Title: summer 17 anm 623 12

Okay, first up we have Vincent.
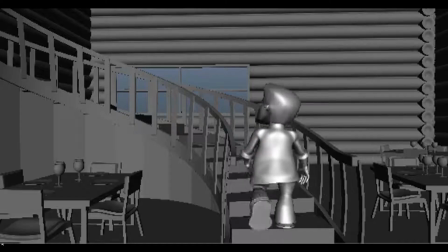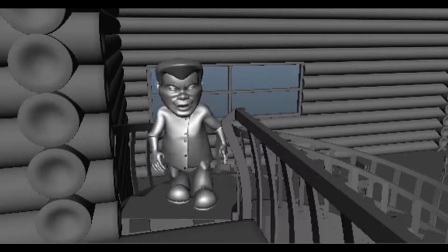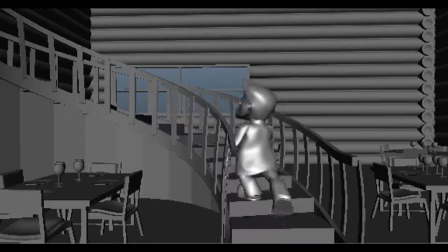13s
All right, lots of great work in here. Um, real careful placement of the steps.
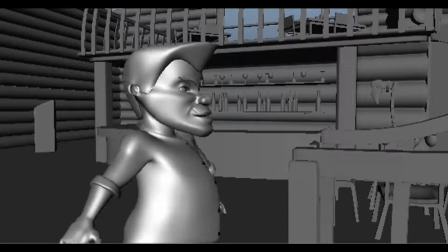19s
You got the arm swinging. I can see that you made that correction at the end where you got the hands planted on it.
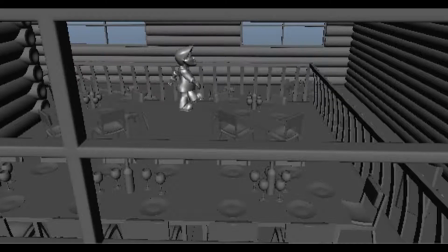29s
As far as improvement, I think that the walk has this very slow, kind of
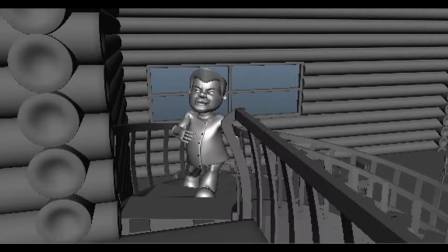36s
pensive, almost kind of tired or maybe weak
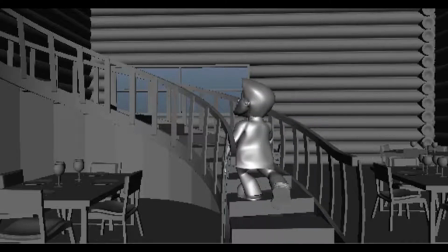43s
pace, because if you had normal kind of energy and strength, you would go up the stairs at a more quick and even pace.
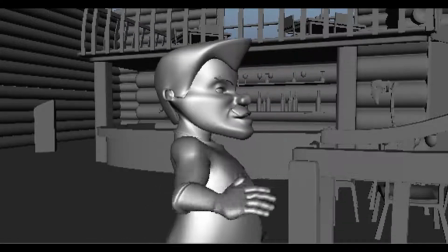51s
So I would say that someone who went up that slow was, sort of for one reason or another, struggling to get up the stairs.
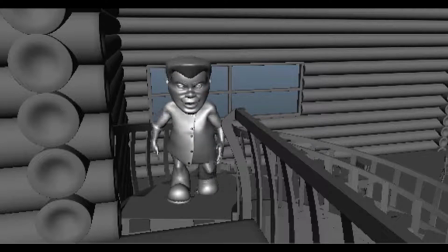59s
And because of that, if that's what you were going for,
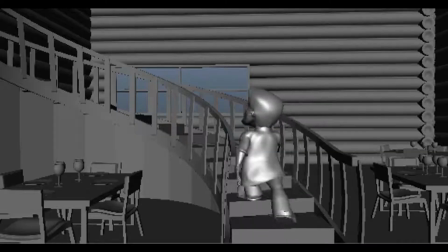63s
they would be holding on to the rails and using the rails to assist them if they were struggling or had low energy or those kinds of things.
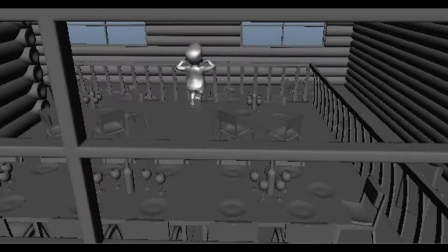72s
So I kind of think you need to take this one of two ways.
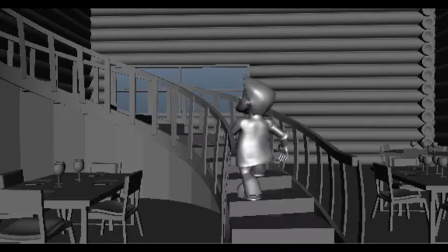76s
Either if it's slow intentionally and like struggling to get up the stairs,
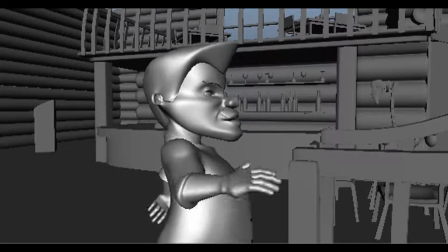81s
then you need to really use the arms on the railings to help them get up. If that's not the case, you need to make it go up at a more
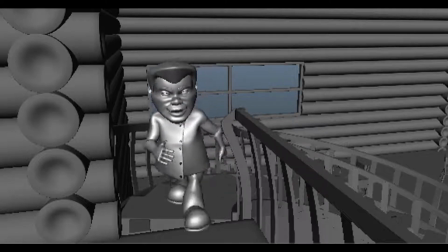90s
even pace and not so kind of start and stop the way it is now.
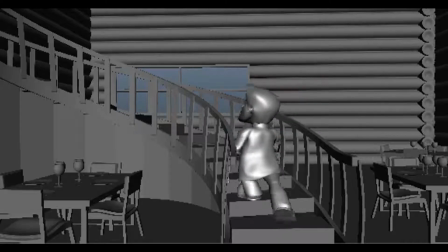96s
Because right now it's very hesitating, kind of stops on each step.
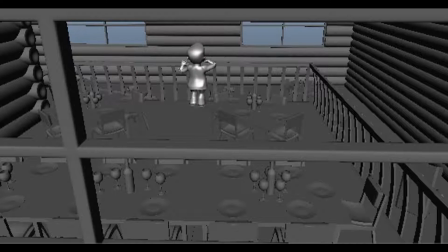101s
Overall, I think the steps could be faster, and I think the movement up could be more fluid and even.
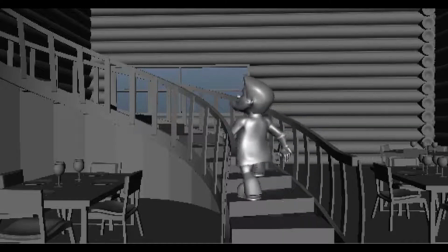107s
I think find a way to loosen up the hands and the fingers. Don't make them perfectly still.
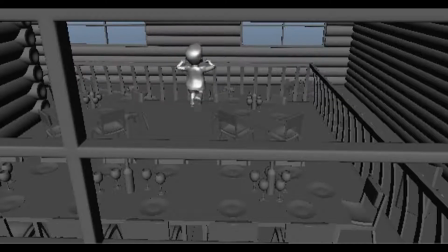112s
They're kind of frozen, sort of kind of mannequin hands right now.
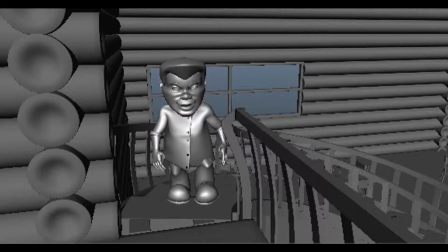119s
And I think even if you're not doing this sort of struggling to get up the stairs, like some use of the railing, some contact with the railing would help, especially at that first step.
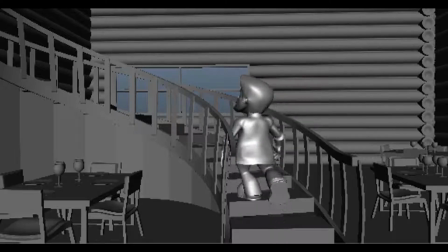128s
Um, you know, would really help this.
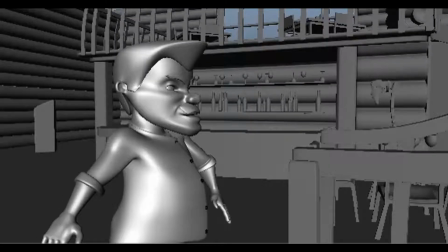132s
And yeah, getting some facial expressions in there, even just some blinks or just some facial stuff just to keep them alive.
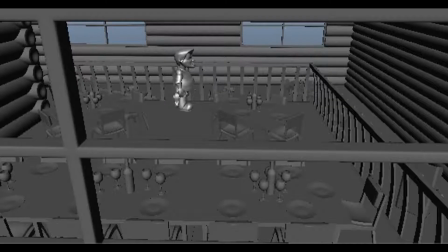141s
Some eye movements, some blinks, some kind of breathing, those kinds of things.
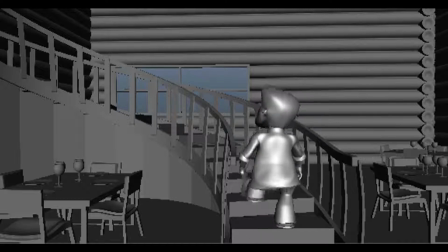148s
So yeah, but really good work.
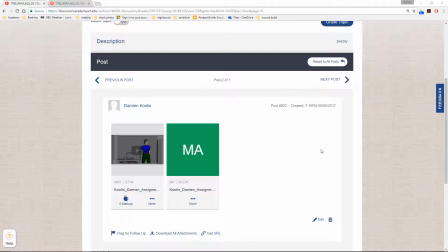153s
Next up is Damien. Next up is Damien.
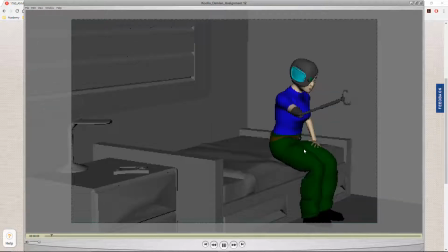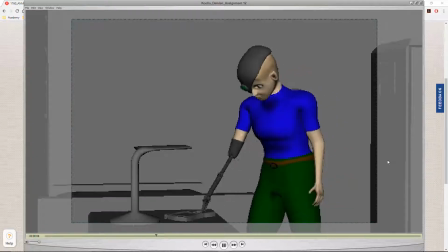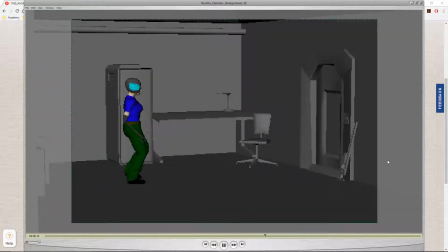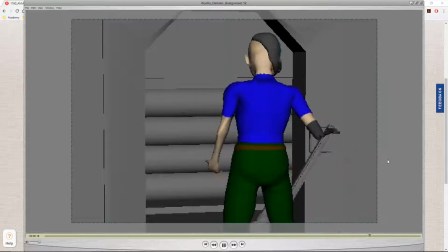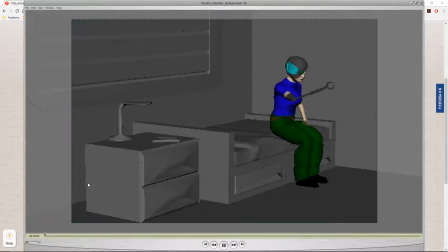182s
So yeah, first of all, there's a lot of really good improvements here. I like the kind of looking at the hand before she gets up,
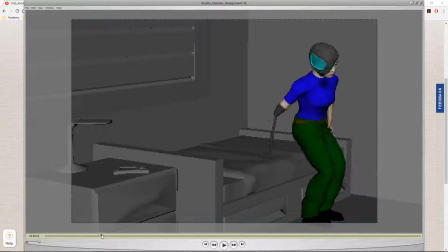191s
and really like the bracing herself on the bed and seeing the bed indent from it after that. That's really good, and also, placing the hand here is helping,
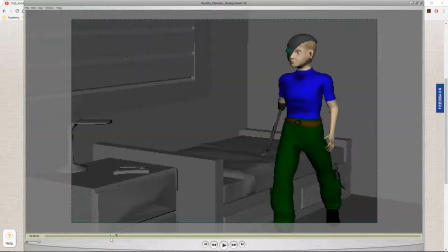208s
and yeah, this walking up has improved a lot.
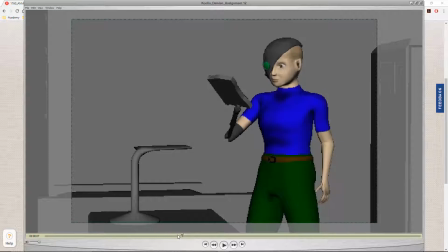213s
You got a pause there, although I think we'd like to see um, the pincers kind of open and close to grab this object. The eyes go a little funny there, but I'm not exactly sure what she's supposed to be looking at.
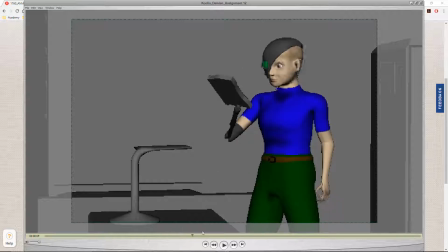230s
In this area, the body is a bit too frozen.
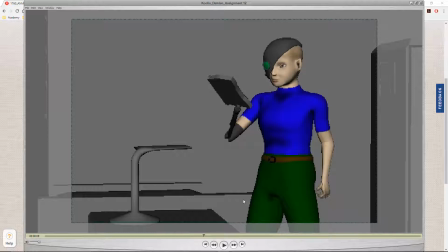234s
I mean, I can see you've got some hand movement and you've got some head movement, but the actual root is frozen, as is the spine, and you kind of want to keep usually at least a little bit of movement there, maybe a shift of weight from left to right, or even just taking a breath by doing some spine movement,
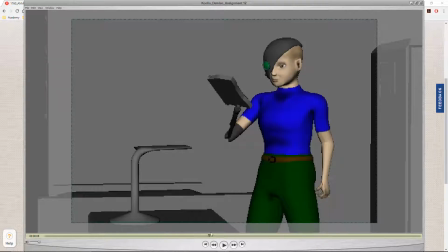251s
just something to keep her more alive that, the head and hand doesn't necessarily do for you. And this fling, I think what needs to happen is she needs to anticipate the movement first.
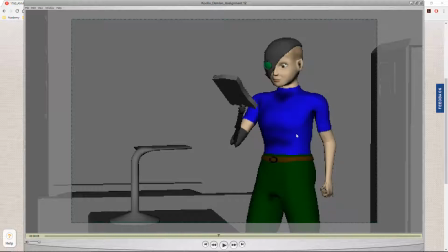266s
So she should rotate this back this way first, and then more quickly throw it, at something like that kind of speed to really get the momentum to be able to throw the object.
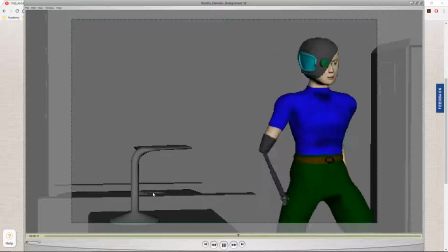279s
Because right now the arm moves pretty slow, but the book or whatever it is kind of flies over there.
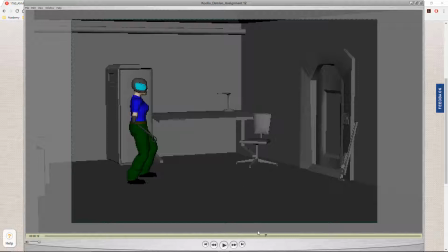285s
And what this walk is missing is the some up and down movement. So it should be up. The root should be up a little higher while the legs are even with each other, like here, and a little lower when the legs are most spread out.
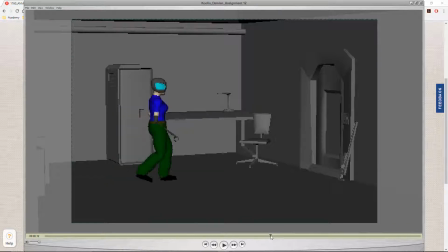301s
So, higher, lower, higher, lower.
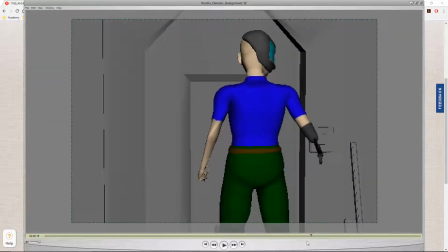307s
But right now you can see it's super level, and that's part of what's making that walk look a little funny as it is.
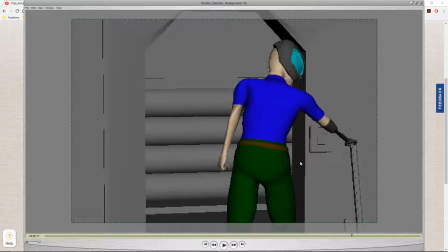316s
That's looking good. I like the pause and the tapping the thing. I think that the lifting of this heavy object right now isn't that believable. It could be better. And part of it is that when you're lifting something heavy, you usually want it as close to your center of gravity as possible and not out to the side.
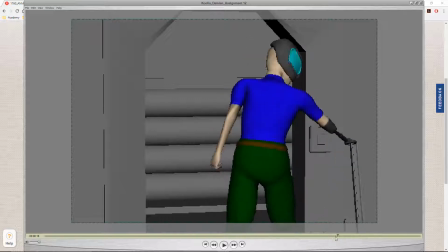335s
So I like this first movement here where she takes it and kind of tilts it towards her and then gets a grip on it. That's really good. I think what's a little less believable is
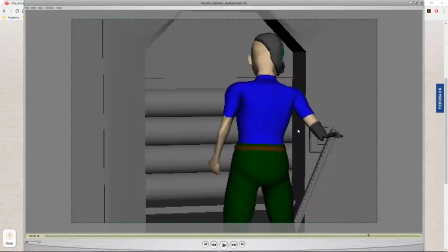352s
that picking it up just because of the weight and the strain it would put on her shoulder, arm, and spine. Even if this, enhancement is super strong, I feel like, what you might want to do is kind of continue it that much further.
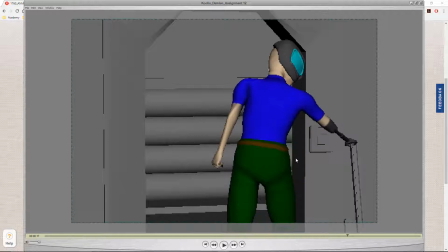367s
Maybe she tilts it here and then maybe lifts it up enough that the bottom kind of swings in of its own weight and then lifts it up or something. But clearly you put some thought into that. And also I like the translating the root down once it's caught in the other hand.
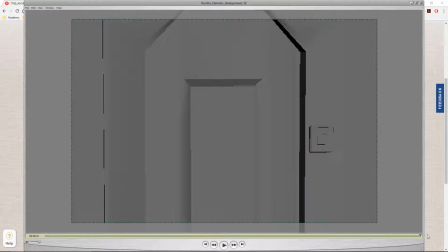387s
That gives it some weight as well. So that's really good. So loads of good work, lots of good improvements.
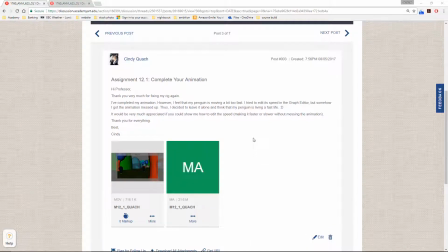392s
Nice job. Next up is Cindy, and Cindy had trouble adjusting the speed. So let's just go directly in that. Let's just watch it in Maya.
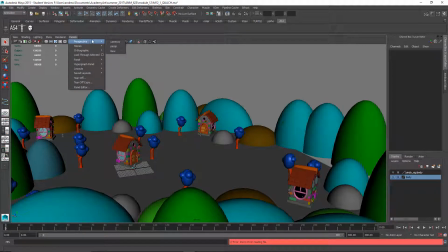407s
And make sure we have the right camera view first. Okay.
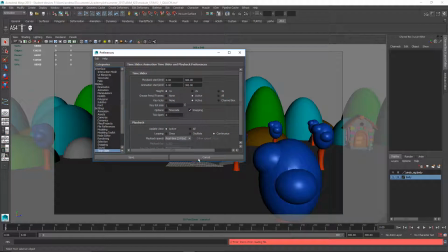413s
And make sure the animation prefs are set to real time there.
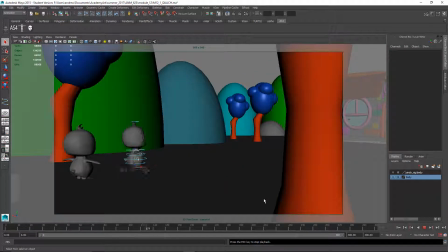419s
So yeah, you can see this is really fast. And if you want to slow it down
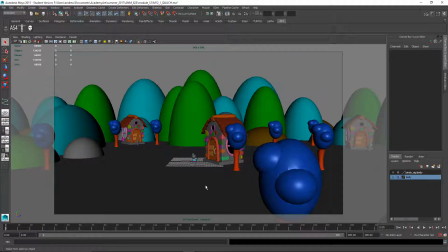430s
evenly, the first thing to do is make sure you have all the animated things selected. And if you didn't have all the animated things selected, that's most likely why you might have had a problem. So I'm going to use the advanced skeleton thing to select all the controls on the character.
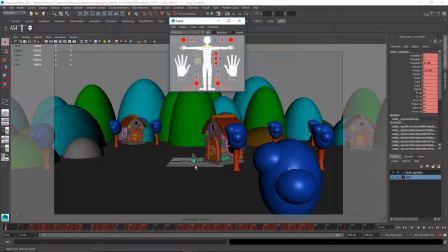448s
And that seems to be working. They're highlighted and I can see the keyframes. While we're looking at these keyframes, it is a cause of concern that there's so many, almost one per frame it looks like. And if you watch the videos on the animation lessons,
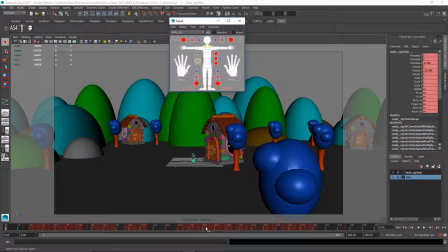465s
the idea was to keep it as sparse as possible and kind of just keyframe in whole poses, and then only, add the keyframes as necessary. So that's going to make things harder to edit and work with.